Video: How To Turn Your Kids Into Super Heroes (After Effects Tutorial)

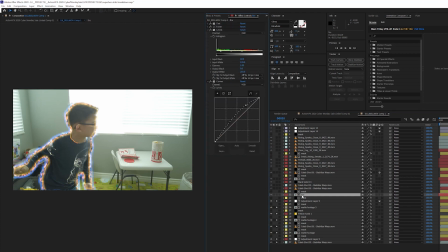And with this particular fire, so this is one of the reasons why I wanted to make sure that I masked him out,
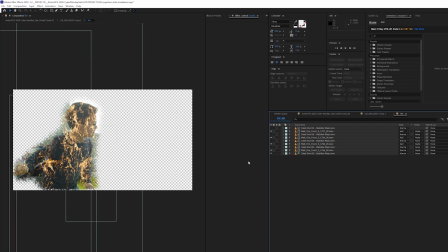because I then came into this composition and added all of the Action VFX
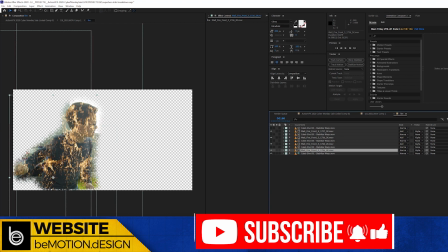fire assets onto that, but I wanted to make sure it stayed within him, or I should say kind of within the area around him, because I didn't want it to overpower the entire shot.
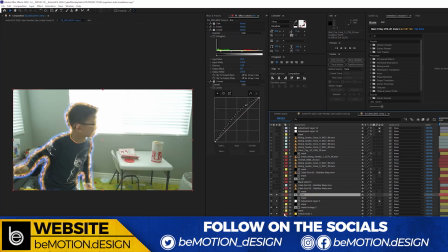So let's go ahead and add the fire onto him. As you can see, it kind of stays within him, but it goes out a little bit, which is fine. It's fire, it does that. And then,
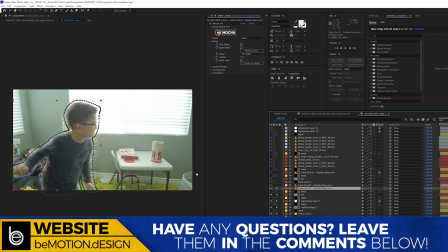I added another layer of him on top, so that this particular fire layer is only just kind of on the edges. Then we add more. Here's the face glow, as well as
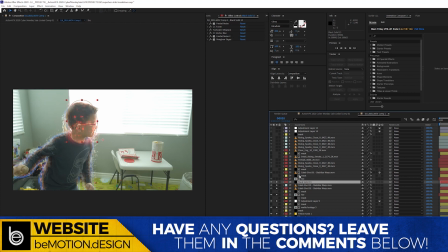the additional embers and stuff like that are on there from the previous shot. And then the fire again on top of that. And then we have, what was this shot doing?
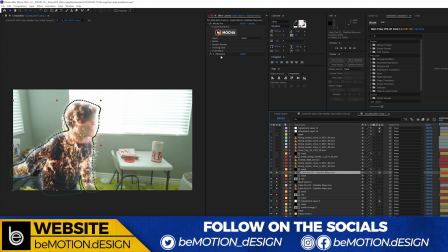I made this into an adjustment layer. So I'm using Ultra Glow, which is also a new effect in Sapphire 2021. And so I'm using Ultra Glow on top of that. And then of course more sparks and more Action VFX assets here.
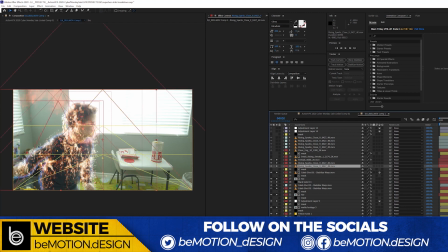Oh yeah, we got that little flame, that little ball of flame coming up there.
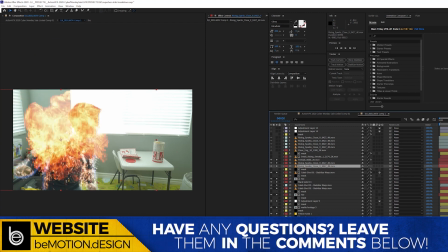That little ball of flame kind of reveals all of the other effects as well too on top of that. And then let's see, that one's off. All right, so we got some smoke assets here, and then we got some more spark assets,
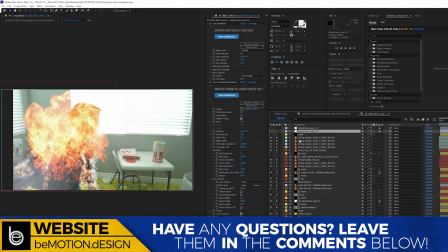and then on top of that we have some more heat wave and chromatic aberration,
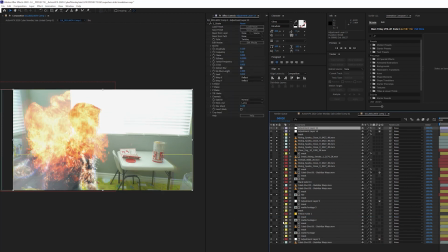and then we have our shake layer on top of that to give me the nice wonderful camera shake,
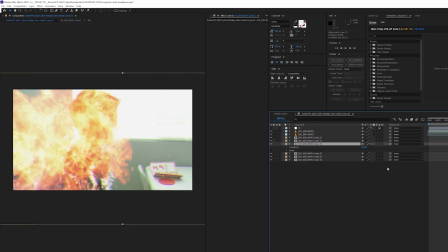and that is that shot right there. And then we go back to him.
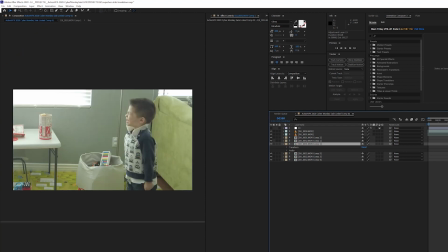Now again, see, a lot of these effects carry over from shot to shot, and so similarly here,
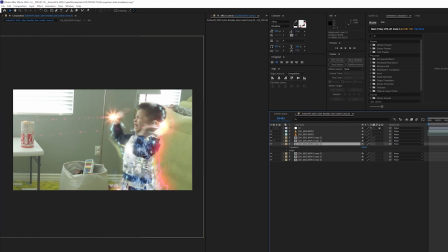the only thing that I added on this shot from the previous one is I actually added a little bit of blue
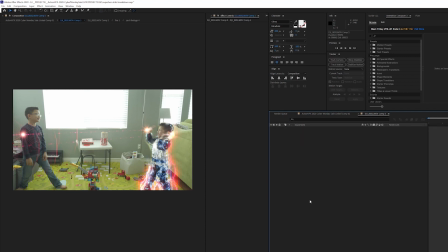flame on top of him. And in this particular instance, because I colorized it, I kind of felt like it was kind of more of an energy field than it was flames.
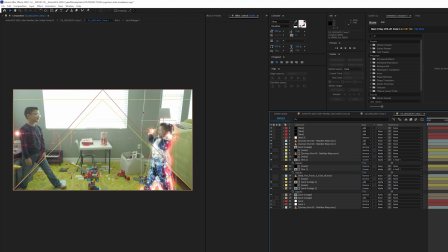And then I used lens flare. I used Sapphire lens flare on the hands, and I kind of manually tracked those in. Let's see, is there anything else I wanted to show? Oh, I also used a.
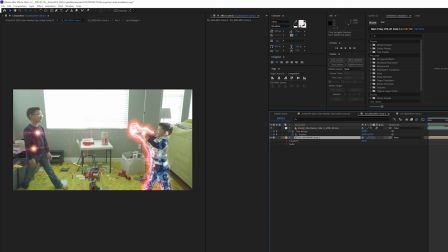We'll go back here to you right here. So I also used this little Shockwave element
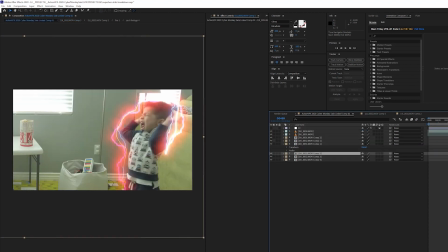from Action VFX, and then we have the kind of the full version of this.
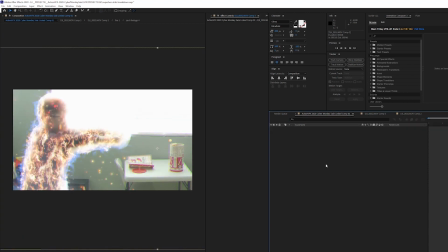Oh, with this particular shot, It's almost exactly the same as the previous shot,
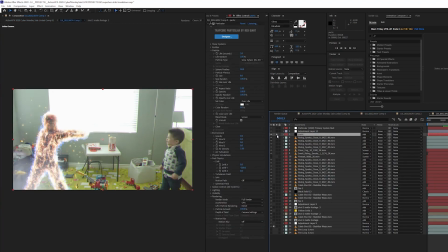but one thing I added was I added particular onto this. Let me go here. Let me find the composition.